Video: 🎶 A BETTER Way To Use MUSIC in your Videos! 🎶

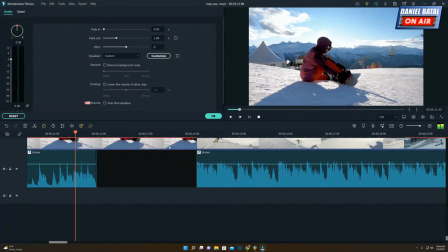And I think it actually, yeah, that just goes too long. All right, so I'm going to find a better beat to put that on. I think it waits too long. Let me stretch this back out. Let me bring this below it, and I'm going to try to match the beat.
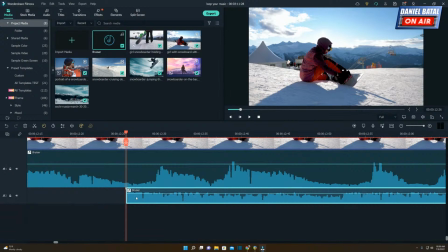I know that the beginning of this bottom one is the beginning of that beat. That's beat number 1, right?
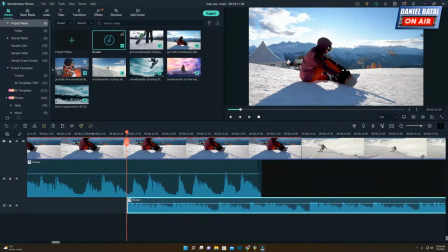So I'm going to go, okay, how can I get that to match? How long do I want that to wait? And it should be that da-da-da-da-dun.
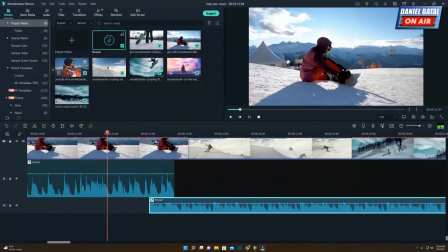And I'm going to say, let me try it to line it up with a closer. I'm going to go right with that one.
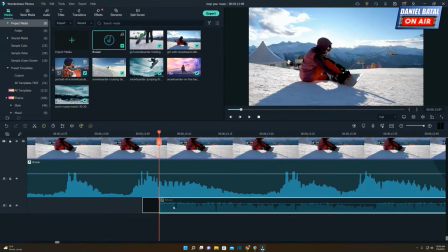So we're going to go another half a beat in here. And I think I'm just going to see where this spike is. See right where I put the playhead? That's like the hit. So if I can line up these hits and keep it in tempo.
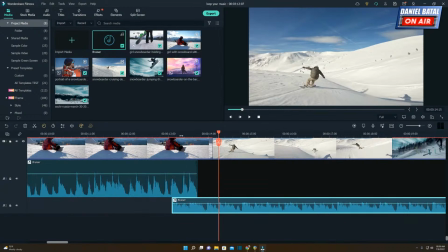All right. So let me try bringing that out. Let's see if we can do like a half a hit there. I don't want it to wait so long.
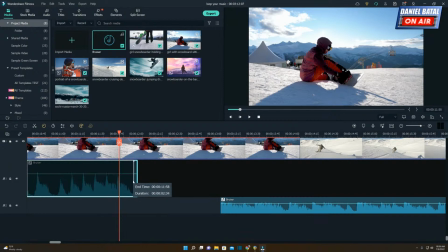And I think I'm going to chop this a little more. I actually want more of a chopped effect here.
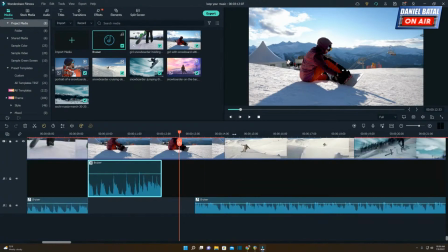There we go. So now let's try it with just a shorter beat. I don't want it to wait so long before it gets into the next piece.
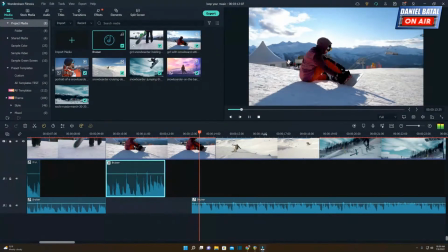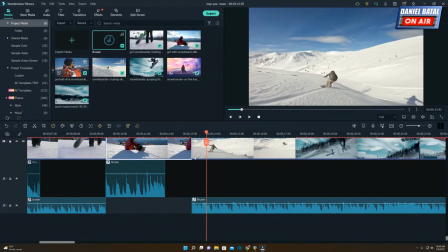Okay, we'll try it with there. Now what I'm going to do is I'm going to move all of this video back so that when it hits on that big hit, we start with someone on the slopes.
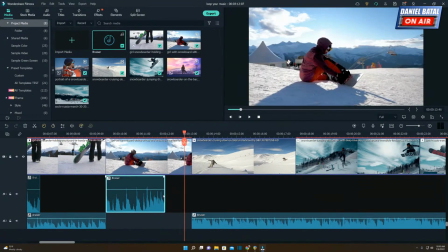Okay. I think even closer. What do you guys think? Even closer? I think it waits too long. Let me try this. I'm going to put it on that very next hit, which is this one right here.
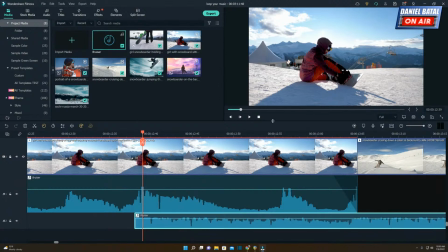Let me put the playhead on it. That's the next big hit. Let's line that up with that hit, and let's bring this thing right back and say that's where I want it to line up.
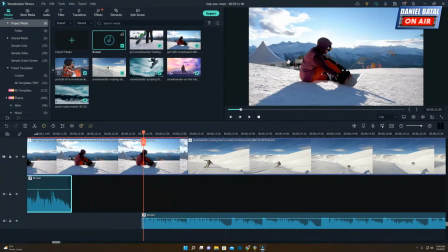And I'm going to put this right after that cut so that thing dies. All right, let me pull it back just a hair. And it's just kind of this playing around that you can do to find something that you like. You can even insert some black space if you want. If you said, you know what would be cool, Daniel? Maybe it should go dark for a minute, right?
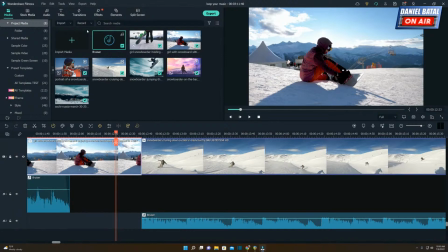Maybe it should go, maybe it should fade out because that kind of stops and you're left with the person on the snow.
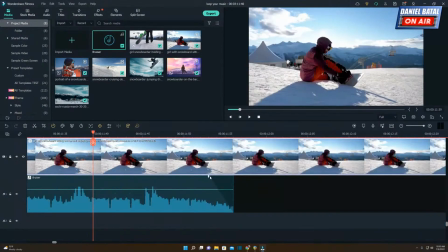Maybe you could go, let me just try cutting this a little closer. And you could go right here and say, you know what? Right when that ends, I want the video to end too. I want to insert some black space there.
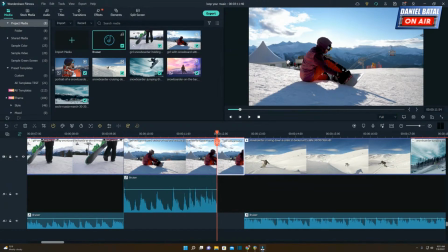Let me kill the ripple delete. I'm just going to delete that section. Maybe it should go black for a minute.
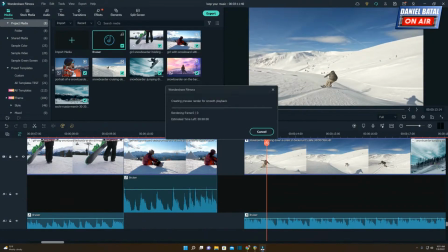And you could bring that right back in where that starts. Well, it's a little off timing because we got to render it. But if we get this rendered, that should start right at the same time. You could pick a beat of where you want that to come in. And then just decide, I don't love that edit, but you can figure out where to get that to put a black spot in.
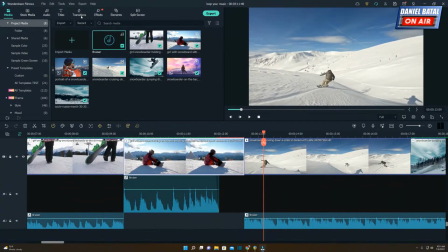Or you could say, you know, cool as if right there, that faded out. You could take a transition like a dissolve transition and go,
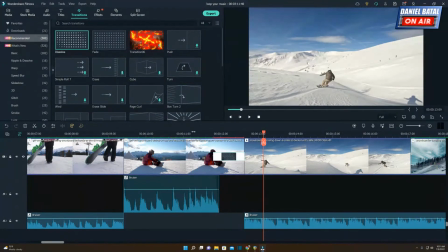why don't I put a dissolve transition that starts right at the end of that hit and feels like it fades out so that it sort of fades to something. I don't know if that'll give us pure black, will it? Nope, it's going to fade before it. I need to put one frame of black so that it doesn't attach to the next one.
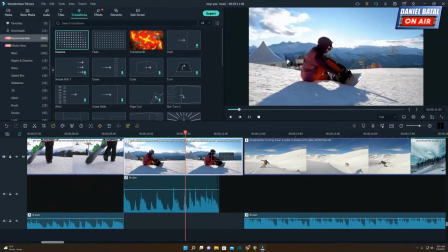And that should give me fade to black. There you go.
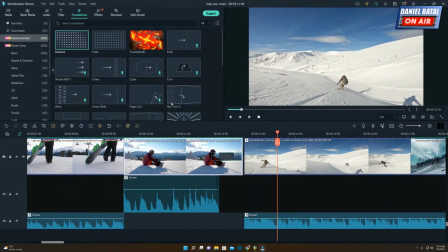So just a simple bit of playing around with where that music falls.
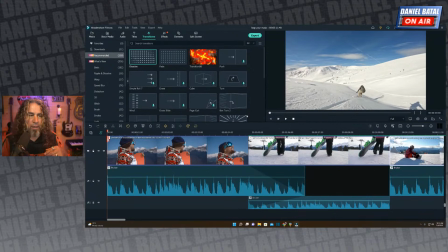And all we did there was just kind of have that thing going from the beginning, playing along with what was happening, changing on the beat, right?
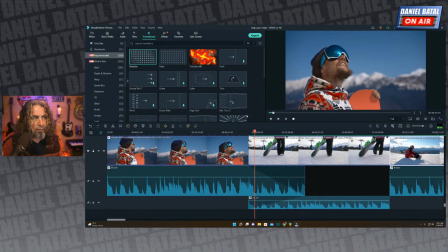So when those beats come up, slow fade into the full mix.
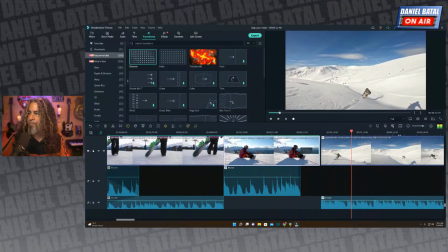And then we'll pull black and hit. And where it hits, we get right into some footage.
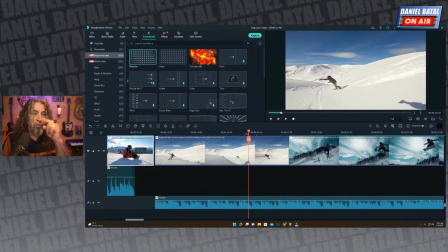Now, when we get those changes, now notice where that was, right? We're going to see if we can get these pieces to work. That one actually looks like it just so happens to fall pretty much right on that beat.
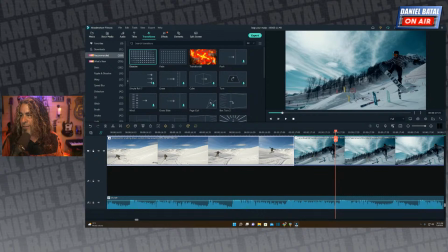It's pretty close. It is pretty close. I'm going to see if I can get a little stretch here. Yeah, I can.
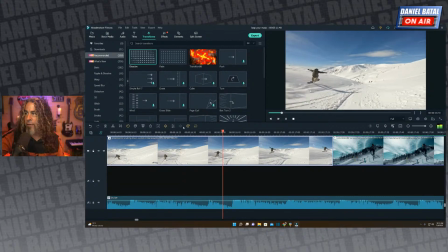It looks like that's the beat. So we'll try to get these changes to happen on the beat. If we can get this actually rendered so it looks a little smoother.
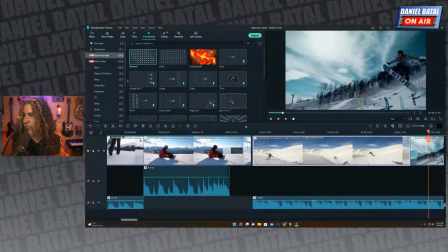Let's try that.